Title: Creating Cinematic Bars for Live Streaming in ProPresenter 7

If you want to create a more cinematic streaming experience for your viewers by moving away from that TV studio look towards the feel of a live concert film, you have a lot of things that you need to take into consideration to fully make that switch. Like shooting your video at 24 frames per second, or setting your cameras at a low f-stop, which gives you that really nice shallow depth of field, and getting more creative with the angles of your shots. But one of the other key factors is the actual aspect ratio of your video.
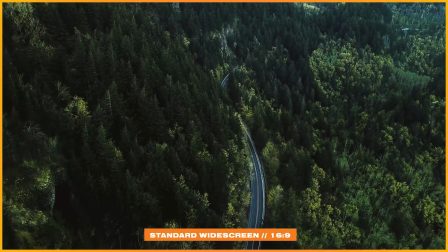Now, TVs and most phones have a widescreen aspect ratio of 16:9,
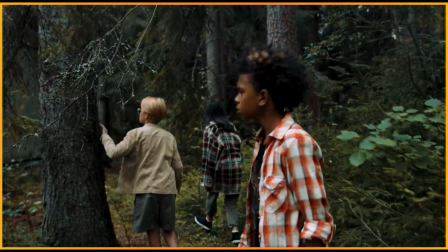but when you go to a movie theater or watch a film at home, you'll see that the aspect ratio is much wider,
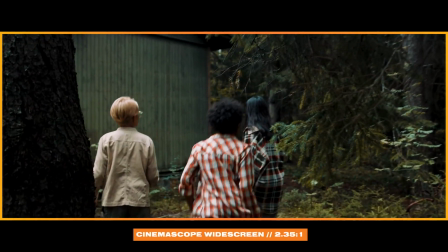usually 2:3:5:1. This ratio changes how shots are framed and sets a different feel for what you're watching.
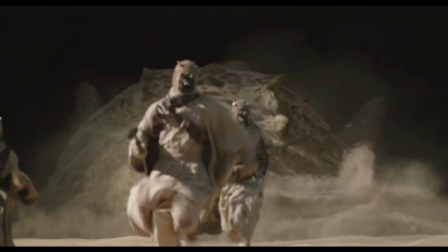It actually feels more cinematic because of the aspect ratio. Now, you could try streaming that ratio, but it gets expensive and complicated, so instead, we can fake the cinema ratio by adding black bars to the top and to the bottom of your stream.
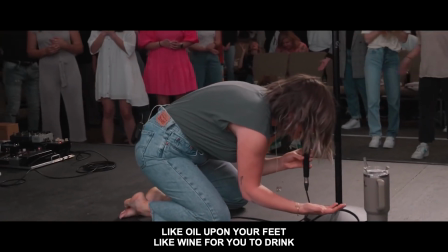And these bars also come in handy because we can show lyrics and other information over top the bars instead of showing them over our video.
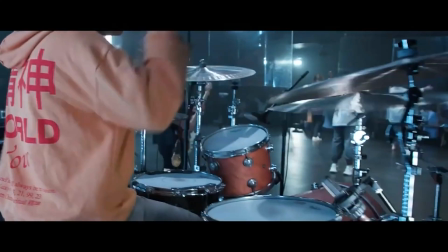So let's look at how we can add these bars in ProPresenter and how you can take them in and out of the frame based on what you're showing in a very seamless way.
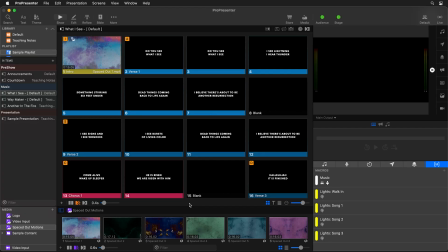Now, to get started, we need to create a theme to reformat how our text looks on our live stream screen. This theme will contain those black bars, and we can use it to move our text to the bottom bar. So the first thing we need to do is go to Theme in the main toolbar,
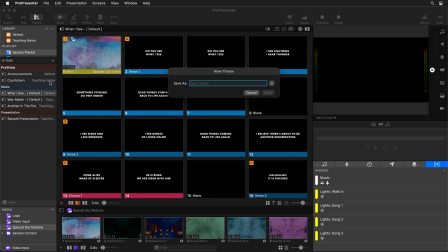and let's create a new theme set, and we're going to call this one Cinema Ratio.
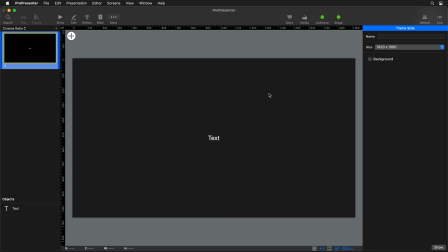And then we can save that theme, and it will bring us into the theme editor. Here we can start creating different individual themes. The first one we're going to just call Lyrics Bottom. And the next thing that we want to do is actually add in our cinema ratio bars.
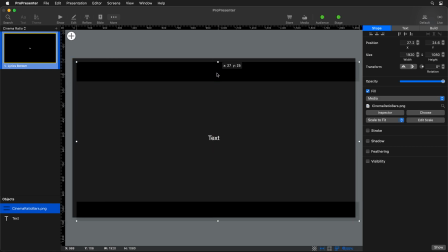And I have a little PNG here that we can use as kind of a template to know how big to create our bars. But you don't need this PNG because we're going to create this all inside of ProPresenter.
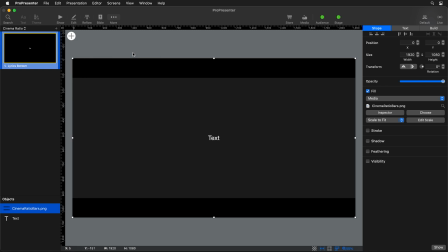So we're going to go and add a new shape of a rectangle. And then we can just move this up into the corner and start creating our bars.
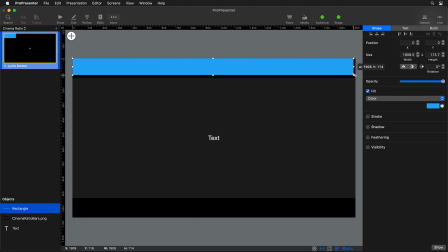So we're going to create one bar, and it's just going to stretch across the entire screen. And we can start pulling it down until we get it around the height that we want it to be, which is around 130. You could manually type this in, so we could do 130 here. If you wanted to make it a little bit smaller or bigger, you can do that.
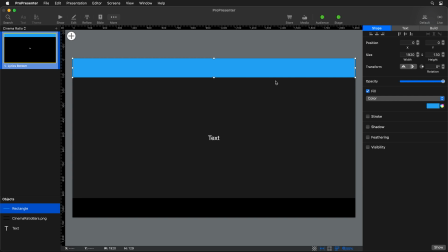There's no one saying that it has to be this perfect size, but we'll just adjust this to be about 130. And then I'm gonna just select this and hit Command C and Command V to copy and paste this.
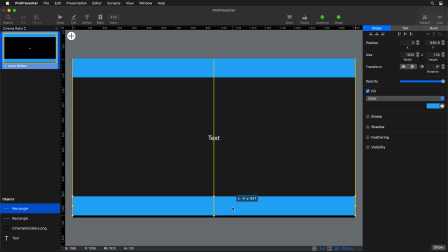If you're on a PC, that would be Control C and Control V, and then we'll just drag that bar to the bottom of the screen. Now, I don't need my little template anymore, so I'm going to delete that, and then I'm also going to actually delete this text box, because we can use these rectangles as our text box.
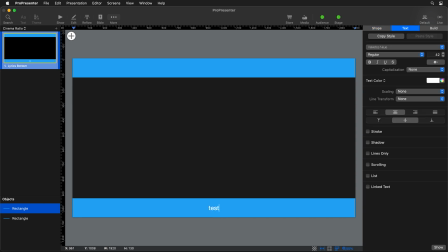All you need to do is double click inside of it and type some text, and now it's a text box with a fill color. It's not a shape anymore. It's a shape that has text inside of it, so it's a text box. And so now we can start formatting our text to look the way we want it to.
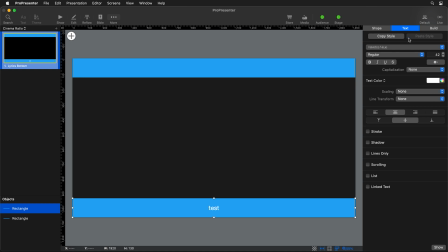So I want to do this in the all caps look, so I'm going to go in here and change my capitalization to all caps. And then we could change our font, so we'll go and select a different font in here. So I'm going to go to maybe Avenir Next and change that to be like Demi Bold,
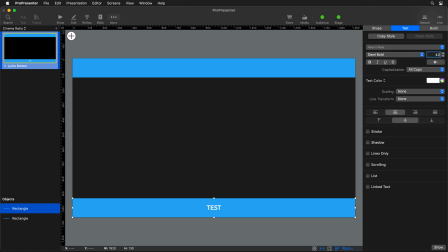and maybe we'll go up to like 48 for our font size, make that a little bit bigger. You'll also notice that when we're using all caps, the characters can get a little tight next to each other. So a lot of times I add in some character spacing.
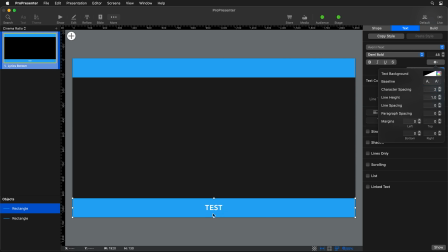So even like 2 for the character spacing helps those characters just have a little bit more space around them and look a little bit nicer.